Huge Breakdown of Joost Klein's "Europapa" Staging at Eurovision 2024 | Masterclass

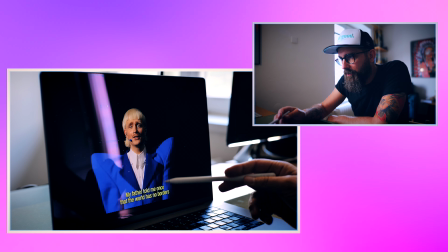[4:07]
Brilliant idea how to shoot, you re-establish completely the setup.
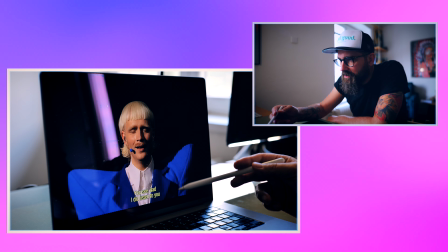[4:13]
The acting, you like it or not, doesn't matter, but it's on point.
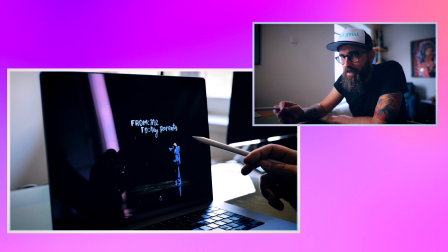[4:18]
And also he do this exactly on the of piano.
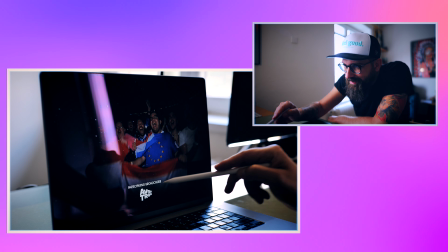[4:24]
This is amazing shot. This is a little bit pity that I can see it. They could do it really, but it was impossible.
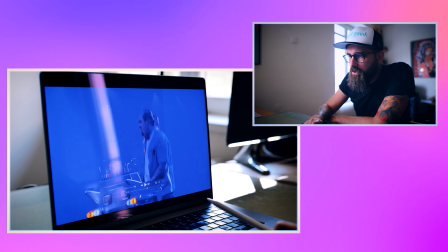[4:31]
It's impossible with the parasite light. Anyway, this staging shows like how very important, like you have different kind of approaches of staging.
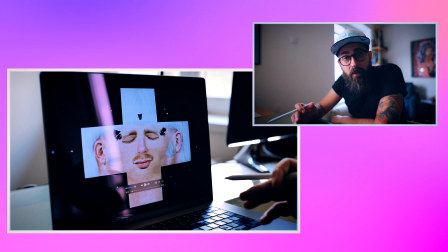[4:39]
Like you can say like, oh, they approach it funnily, they approach it very big.
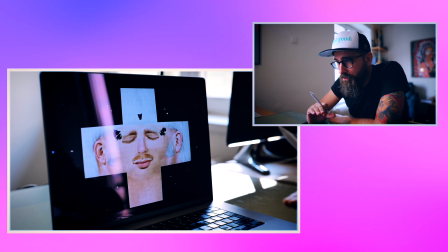[4:45]
I think what it's important on staging, and this is an example to
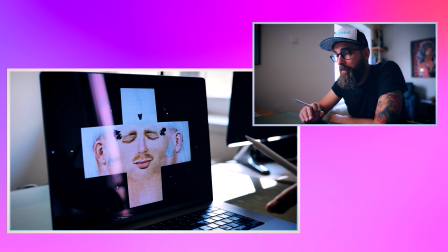[4:51]
make the staging the way that supports the song and the artist, that it's in coloration.
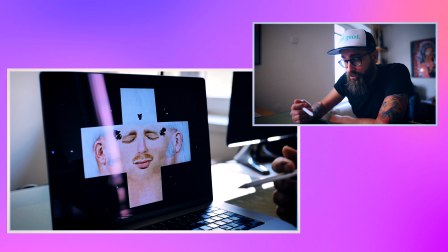[4:56]
This is very authentic for Jos. If you saw his concerts in general, they are crazy.
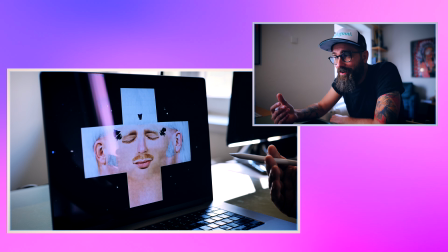[5:02]
They are using elements like we can see in here, ironical, funny elements.
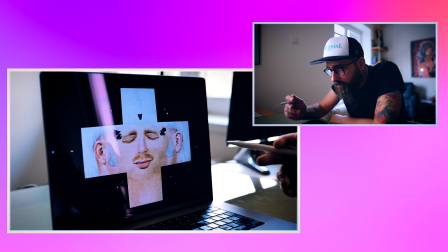[5:07]
So this feels natural.
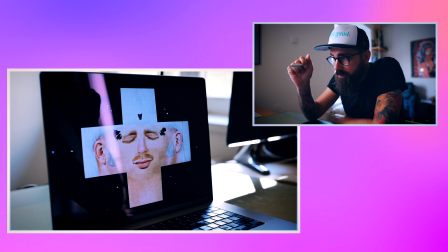[5:12]
Also, how he was probably preparing for it, it's very hard work because this is on point.
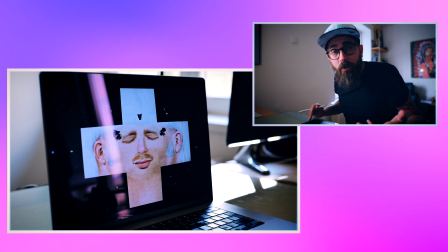[5:17]
Like every movement, turn around, look into the camera, look outside of the camera, doing like stuff.
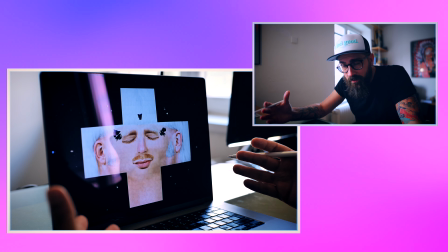[5:24]
Okay, not about singing, but this song is not about singing. It's not that important if it's just pronounced.
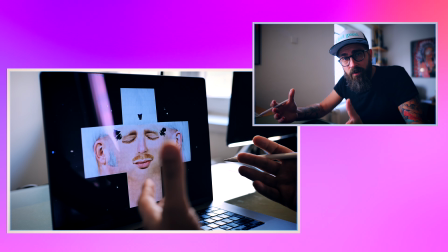[5:31]
This was really done to have fun, dynamize, and really be in tempo all the time.
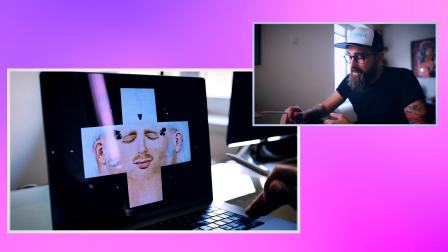[5:36]
And this is happening. And this established shot already,
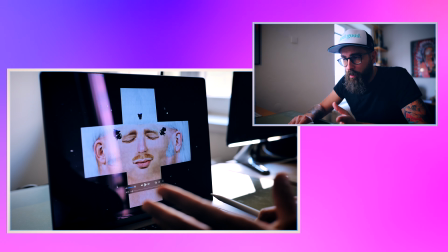[5:41]
I said it in one of the videos. It's like with the book.
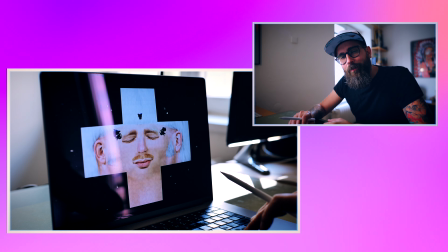[5:44]
First sentence in the book, it's very important if you will like the book, or it will be hard for you to get through it if you want to, or if you will completely put it aside.
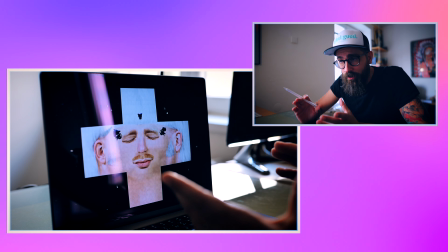[5:53]
Regardless if the general book is good or not, the first impression is important.
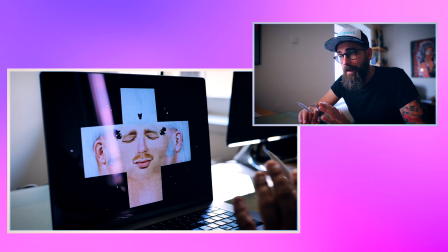[5:57]
First thought, it counts with people, it counts with books, it counts with movies, it also counts with stagings.
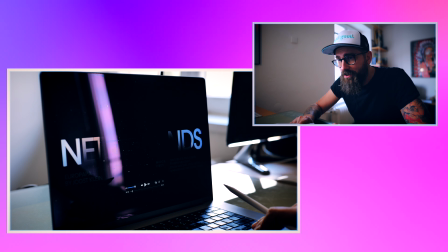[6:04]
So the first shot, it's ultra, ultra important.
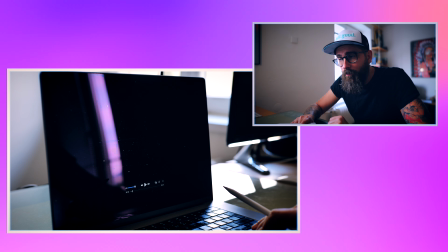[6:08]
This is maybe one of the most important parts of the stagings, to impress immediately.
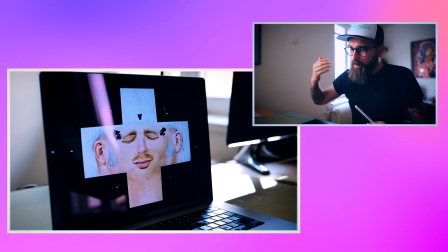[6:15]
And then you need to keep the attention, but this is super important.
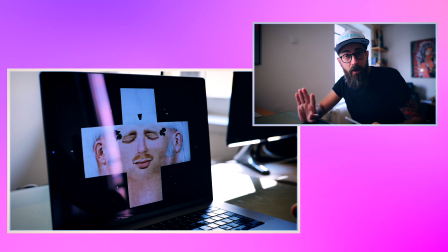[6:22]
And this is weird. This is all weird and tells you, okay, this will be weird, it will be probably funny, what the hell is this?
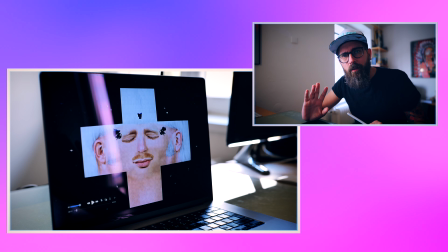[6:29]
But it makes you feel emotions.
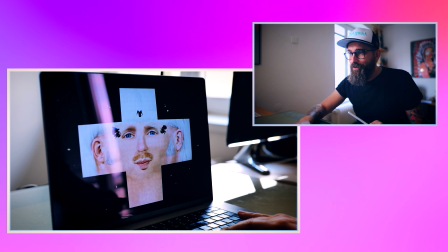[6:34]
And this is important. So this, and this is on point, you know? It's so weird, this breakdown of the face, but cool.
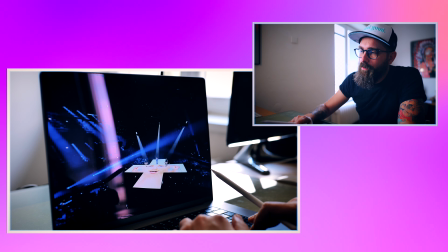[6:44]
The only thing
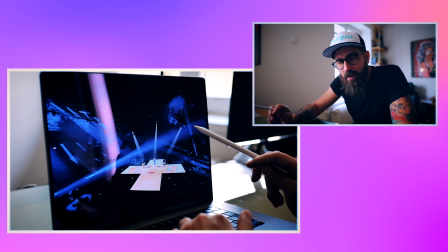[6:48]
I was thinking the Europapa link is not that hearable, but because he opened the lips over here,
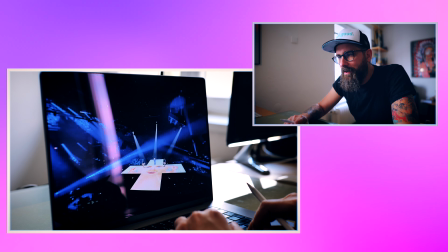[6:54]
that a little bit tells you that something is happening, and it's very clear for you to read the lips.
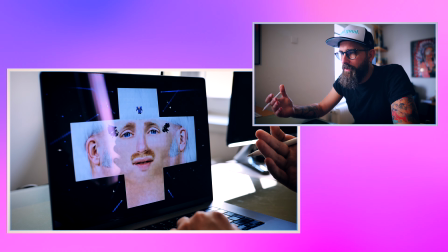[7:02]
Calm. And it's on point.
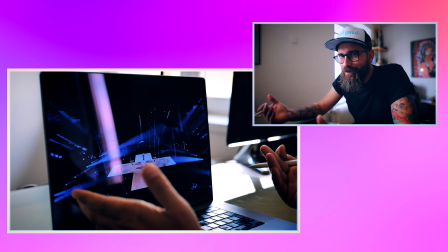[7:07]
And this, even though you can say like it's kind of fakeish, it's the character, you know?
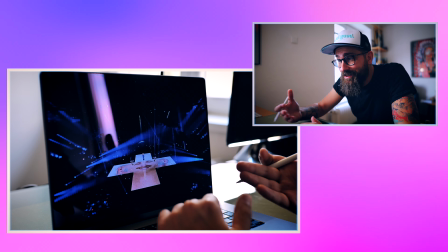[7:12]
This is the character.
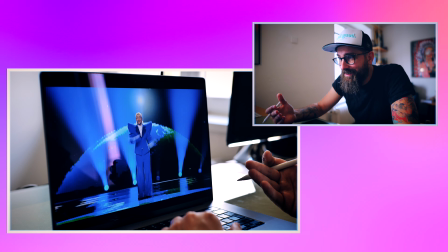[7:16]
This is act.
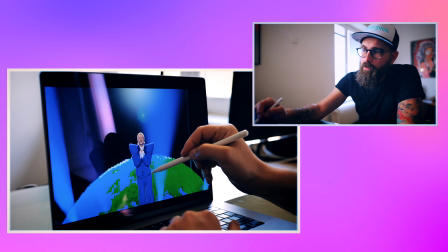[7:20]
And the editing is brilliant. And this shot, for example, it's for your eyes, it's so pleasing.
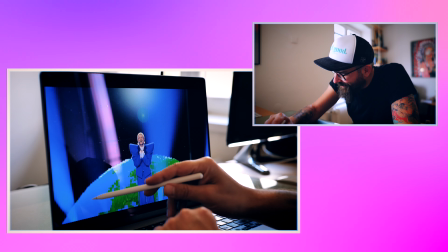[7:25]
You have like the gradient lights, very soft lights with those, you know, old school Windows graphics, like really old.
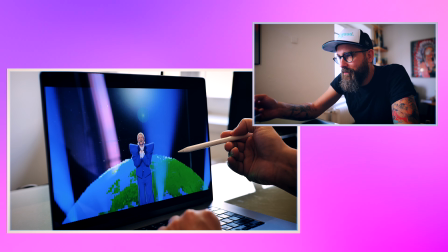[7:35]
And him in the center of attention, it feels like a movie.
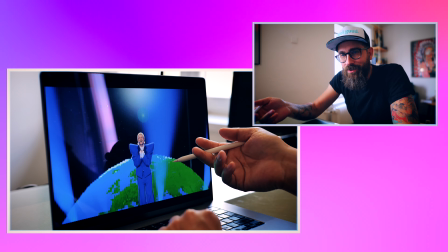[7:40]
If you, for example, know the series The Boys, they are using those principles there a lot,
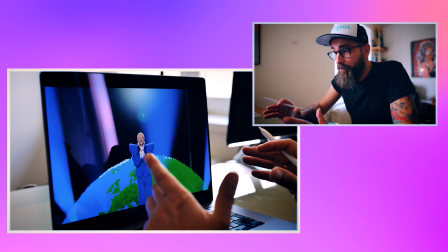[7:44]
like with this shot and doing this live, having this atmosphere live for me, this amazing.
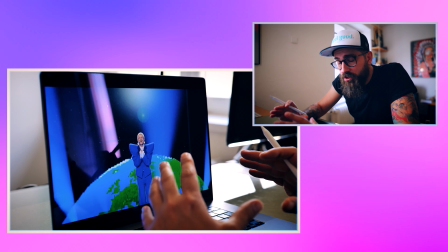[7:51]
Like this actually, in my opinion, how should, for example,
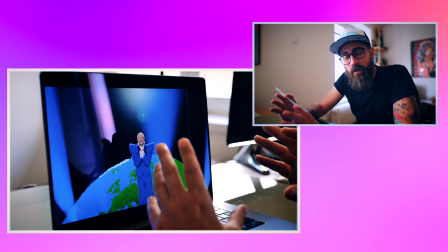[7:54]
look the visual a little bit atmospheric for Latvia, for dance.
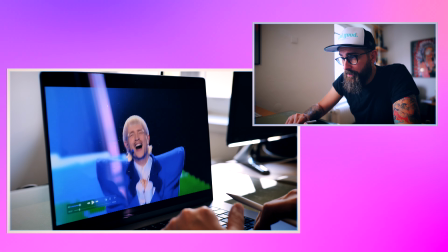[8:00]
That would be brilliant, you know. Because look, this shot is just amazing.
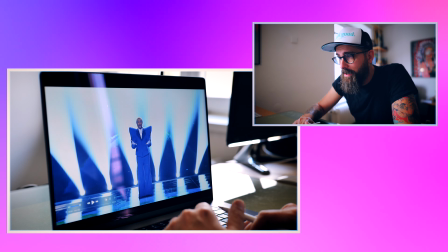[8:04]
Like, of course, they cannot stand in it because the song is dynamic, but how they work with the lights, it's amazing.
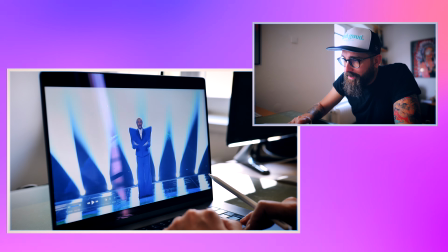[8:10]
And also, like, how they act something, like...